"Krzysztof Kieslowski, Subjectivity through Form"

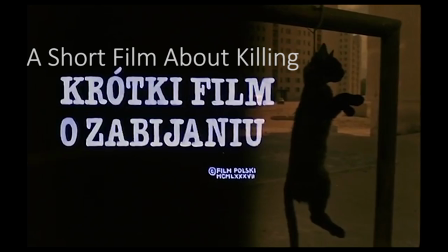4:06 In one of Kieslowski's earlier films, a short film about killing, a film that centers around a young man, Jacek,
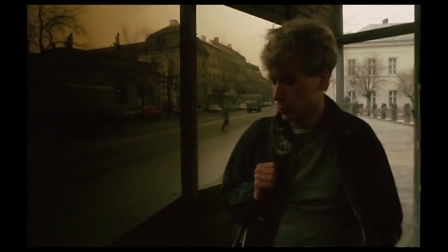4:13 who would eventually commit a cold and senseless murder of a taxi driver, Kieslowski uses colored filters at first,
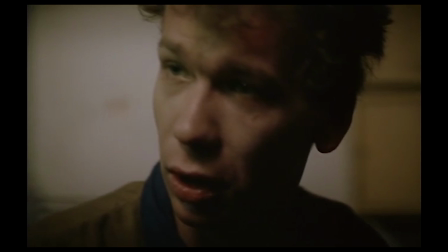4:20 seemingly reflects the dark narrative of the film, making Warsaw look cold, ugly, and unfamiliar.
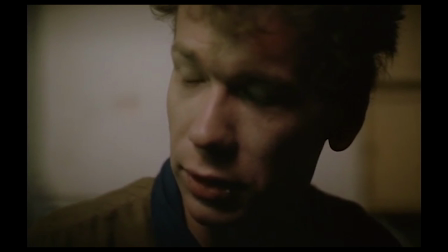4:25 However, near the end of the film, it's revealed that the drunken driver killed Jacek's baby sister.
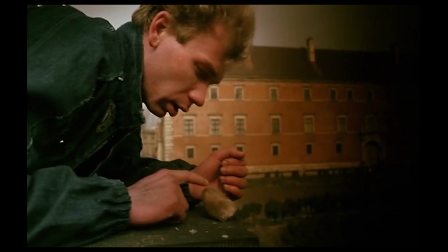4:30 This key information, when brought to light, adds dimension to the use of filters within the film.
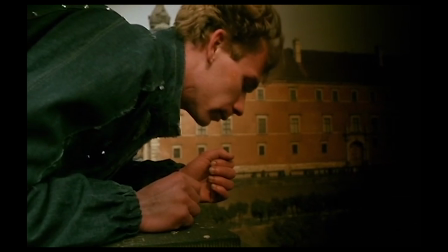4:34 The use of filters is not a superficial rendering of the dark narrative, but it also reflects Jacek's state of mind.
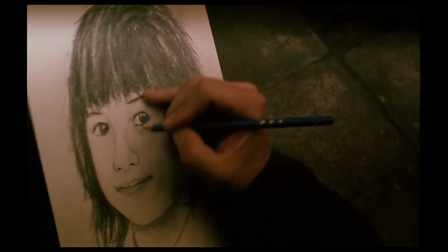4:41 In particular, it depicts Jacek's soft spot for little girls. This can be seen in an earlier scene when an artist draws a portrait of a little girl.
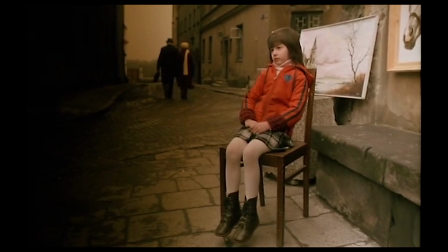4:48 The girl's appearance is clean and clear amidst the murky and cold colors caused by the use of filters.
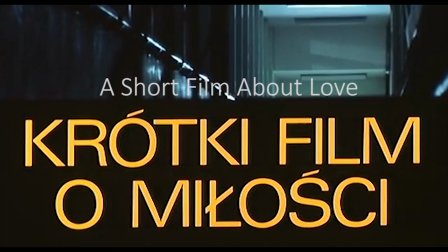4:54 In other cases, Kieslowski will also make use of sound to create practice subjectivity.
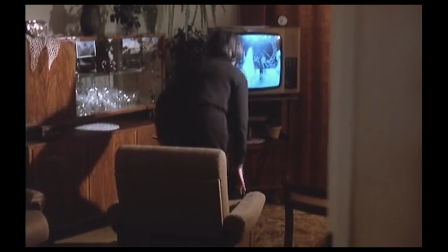4:59 This can be seen in a short film about love, a film about a voyeur, Tomek, who falls in love with a woman, Magda.
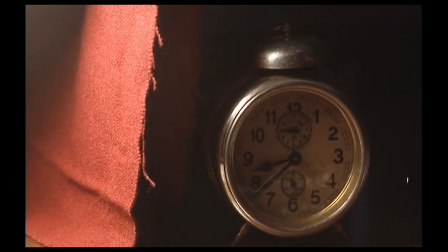5:05 Here, Kieslowski evokes subjectivity through the precise use of both diegetic and non-diegetic sound.
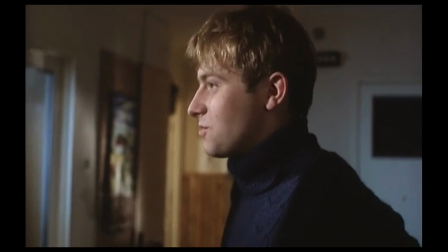5:11 Diegetic being sound present within the world of the film, and non-diegetic sound being the opposite of the sound not being present within the film world.
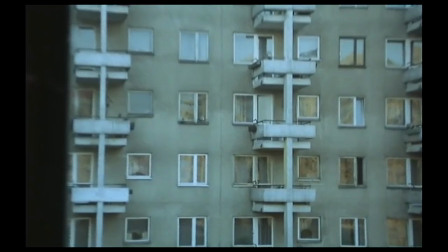5:19 The first time we hear a score with motifs that will be repeated several times within the film plays, the first time we see Tomek observing Magda through his telescope.
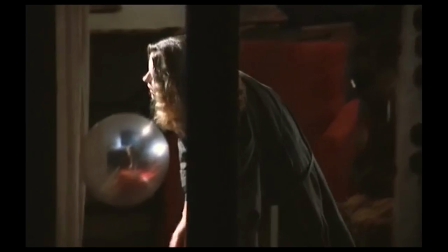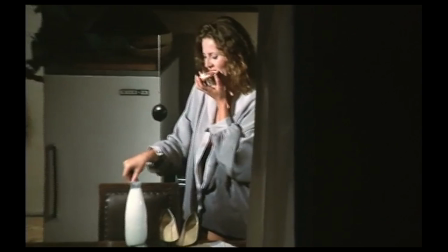5:34 As the film progresses, information is revealed that Tomek spies on Magda because of love.
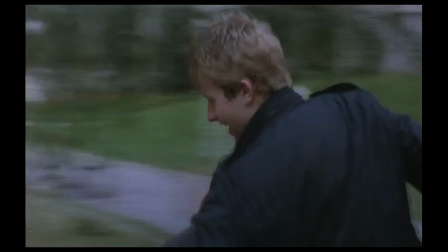5:39 The musical motif repeats whenever Tomek and later Magda acts upon their love, such as when Tomek successfully asks Magda out for a date,
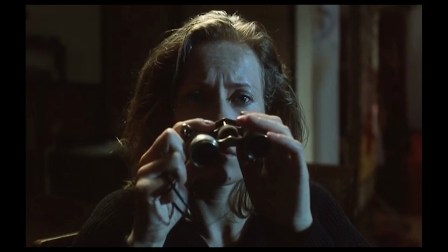5:51 or later when Magda spies on Tomek.
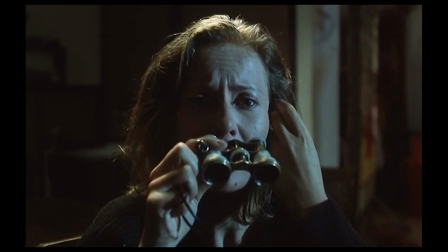5:58 The non-diegetic music reflects the state of mind of the characters, particularly their emotion of love.
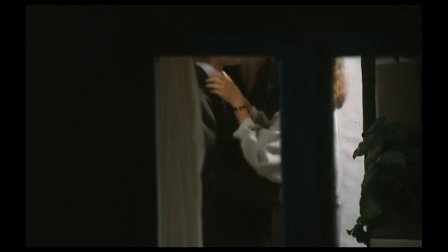6:04 One of the scenes notable for showing this would be the scene where Magda receives a visit from her boyfriend as Tomek spies on her,
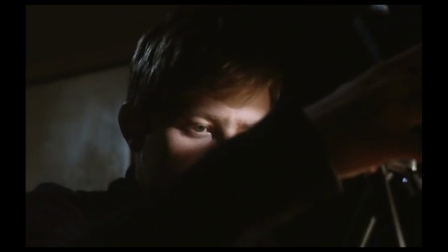6:12 unable to look upon the person he loves getting sexually intimate with somebody else. He turns away, and following Tomek, the non-diegetic music ceases as well.
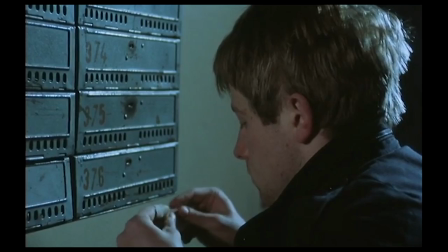6:24 The diegetic sound also reflects the character's state of mind.
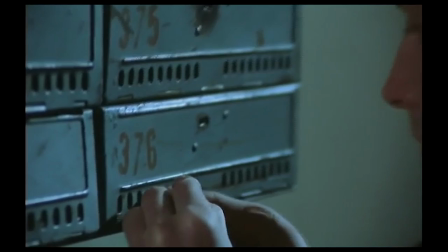6:28 Throughout the film, it is clear that Tomek is obsessed with his love, going as far as to slip fake postal notes into the mailbox so he can meet her face to face.
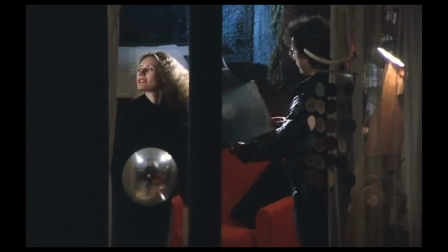6:37 And to reflect this, in the scenes where Tomek spies on her, the diegetic sounds become drowned out by the musical score.
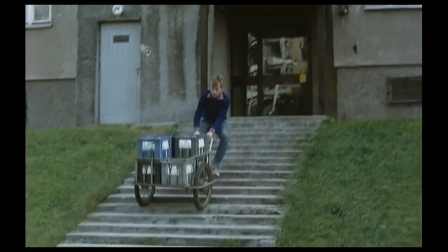6:45 And in the scenes where Tomek is not spying on Magda, the crisp, diegetic sounds of the everyday can be clearly heard.
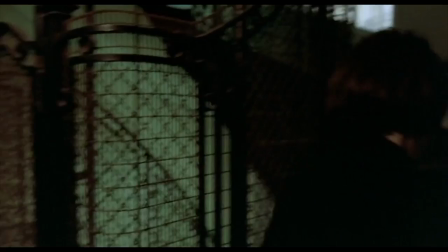6:55 In Blue, Kieslowski also uses a similar technique of using non-diegetic and diegetic sound to evoke the perspective of Julie.
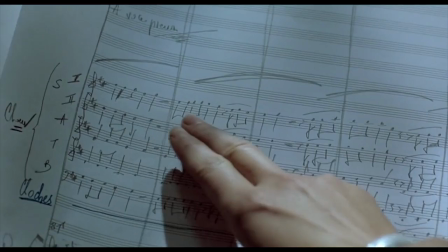7:03 When Julie reads the musical score of her late husband, the very music plays within the scene.
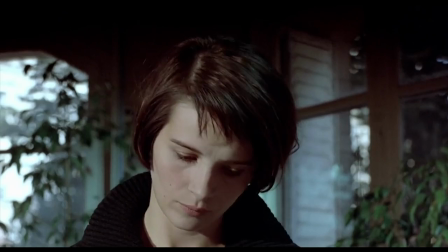7:11 The non-diegetic music in this scene serves to express Julie's thoughts as she reads and imagines the music through the non-diegetic score.
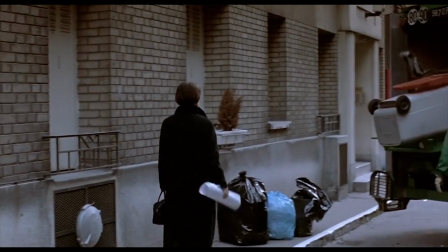7:20 And as such, later, when Julie takes the score and tosses it into the garbage truck where it is destroyed,
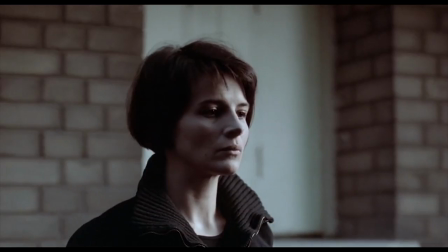7:25 the music blends together and is soon overpowered by the diegetic sound of garbage truck machinery.
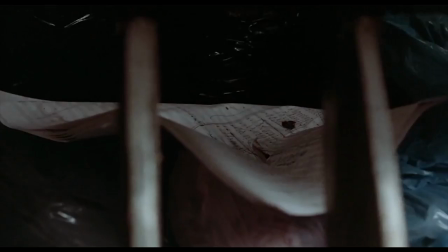7:35 By the physical score being destroyed, the music that the viewer hears dissipates as well.
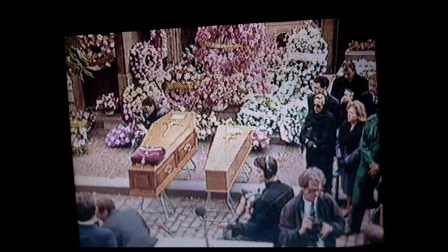7:40 In the context of the film, with Julie wanting to rid herself of the memories of her husband,
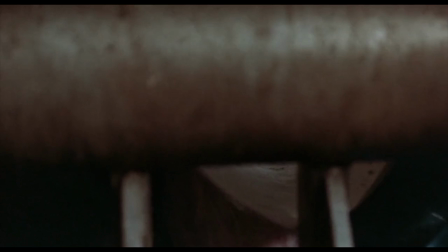7:45 the music follows the state of mind of Julie, that upon the assurance of the destruction of her husband's score,
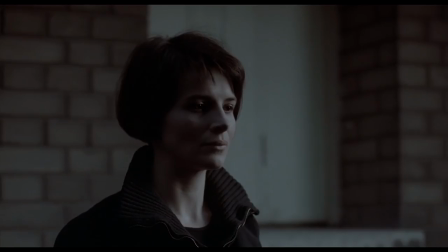7:50 her mind is lifted of the burden of memory of her family, and thus, the music stops as well.
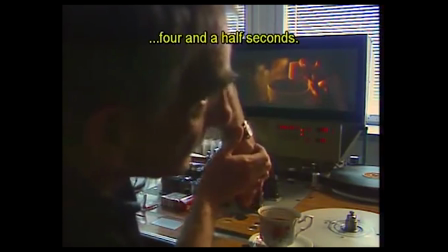7:56 And finally, the last film form technique that I am covering,
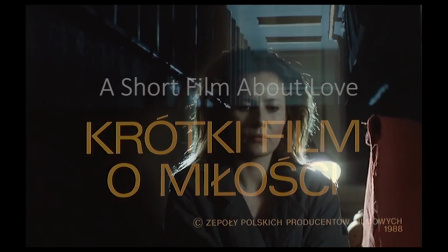8:00 how Kieslowski makes use of editing to evoke a sense of character subjectivity in his films.
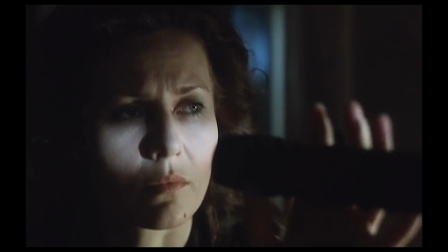8:06 In a short film about love, the final sequence of the film, Magda looks through the telescope that Tomek uses to spy on her.
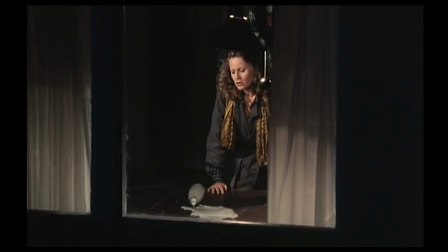8:13 We see the exact same scene that we saw earlier in the film, of Magda weeping alone in the room.
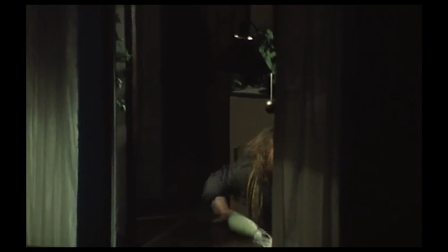8:19 Except this time, there is an additional segment of Tomek comforting her, and it is shown in slow motion.
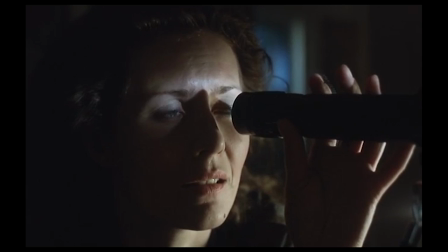8:25 The use of slow motion in the first-person perspective of Magda looking through the telescope lengthens the scene,
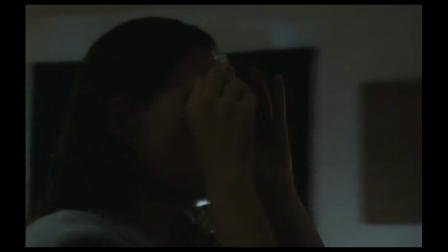8:32 literally manifesting Magda's longing for Tomek, which we can clearly see from her desperate attempts to reconnect and find Tomek within the film.
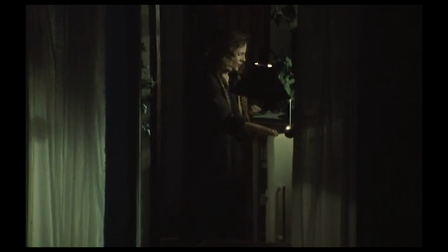8:40 As the inner feelings of the character Magda is expressed visually through the slow motion effect,
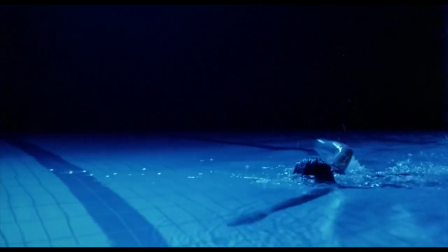8:45 the viewer is able to understand and empathize with Magda to an even greater extent.
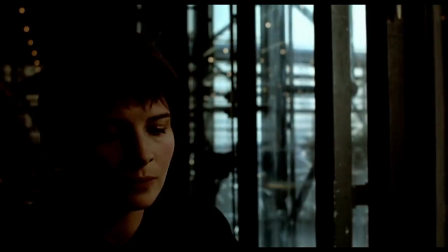8:50 Kieslowski makes use of editing to evoke character subjectivity in Blue as well, using the fade-out editing effect instead of the slow motion.
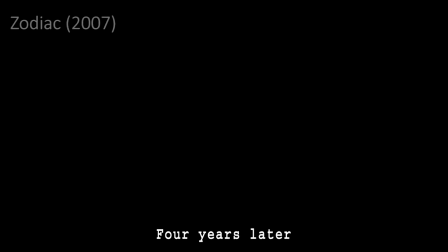8:59 Usually, a fade-out in film grammar is commonly used to express a passing of time.
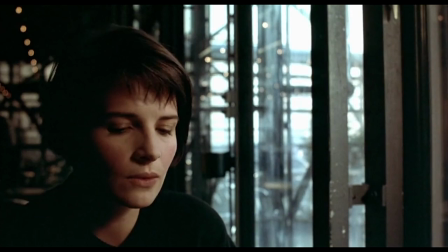9:04 Yet in Blue, after the fade-out, the same scene continues to play.
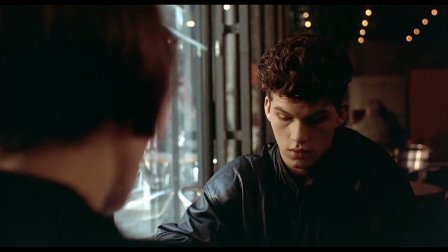9:08 These fade-outs instead usually occurs within decisive turning points of Julie's life,
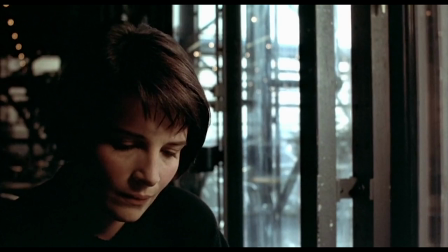9:13 such as a scene where Julie is offered information about the car accident that killed her family.
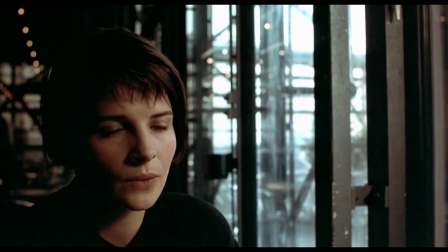9:18 She rejects the offer, and the fade-out occurs.
La voiture juste après. Non.
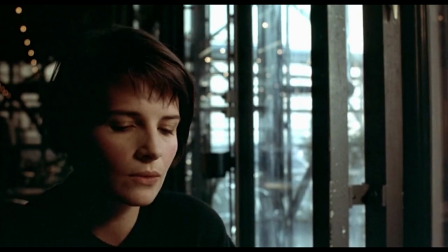9:35 The use of the fade makes the moment within the scene feel like a pause.
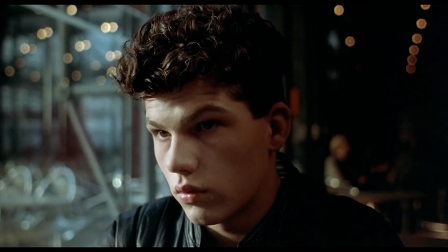9:39 The change in pacing within the scene externalizes the gravity of a life-changing decision that she has made to distance herself from the deaths of her family.
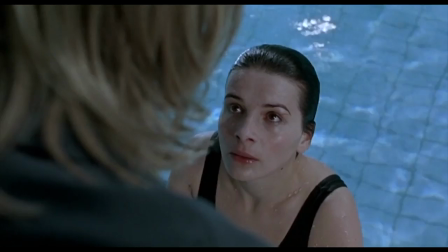9:48 And in another scene, when Julie is confronted by her friend regarding her emotional struggle,
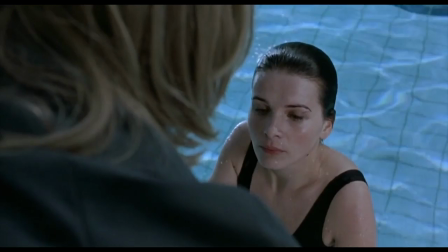9:53 the fade-out occurs just before her reply, creating a moment of pause within the scene.
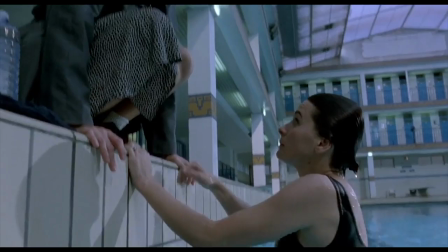9:58 And after the fade, Julie makes the decision to lie to her friend.
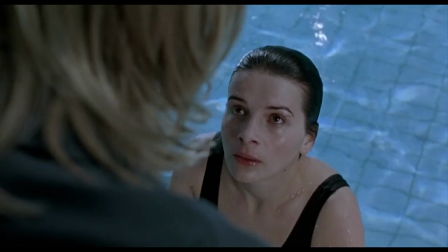10:03 In this scene, the fade out reflects her process of thought on whether to lie to a friend.
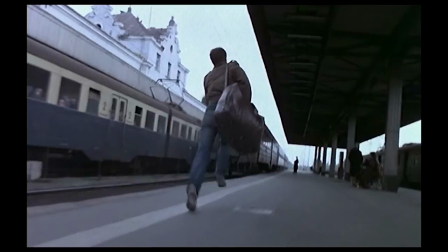10:10 With a career spanning over 20 years, Kieslowski has made films that are often described as intelligent,
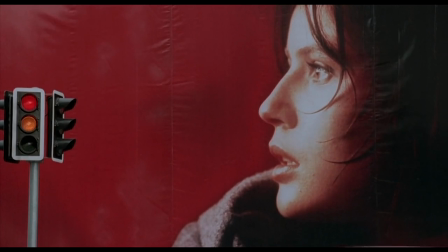10:17 contemplative, and beautiful, especially in his later works, where he explored more metaphysical and philosophical themes in his films.
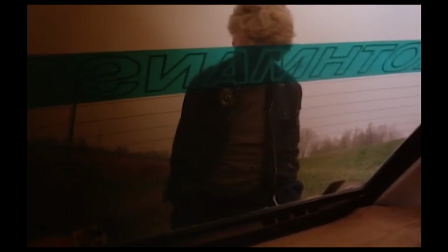10:26 Yet these traits by themselves are not what makes his films so masterful and enduring,
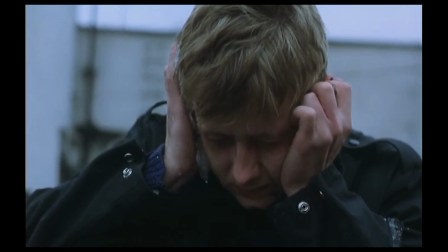10:31 but rather it's his ability to make the viewer care and empathize with his characters.
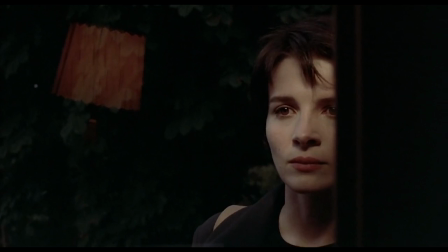10:36 They simply come alive. In Blue, we feel Julie's need for distance and liberty. And in a short film about killing, despite the horrible acts Jessica had committed,
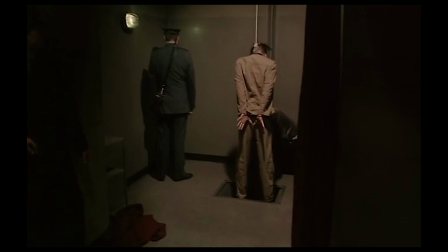10:46 he evokes our sympathy, with his execution being greatly affecting.
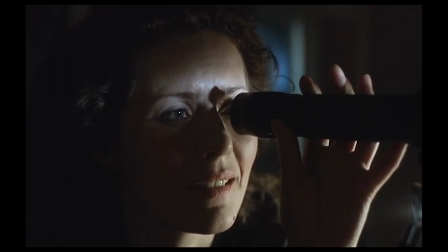10:51 The results are films that were not only intellectually stimulating, but also deeply moving.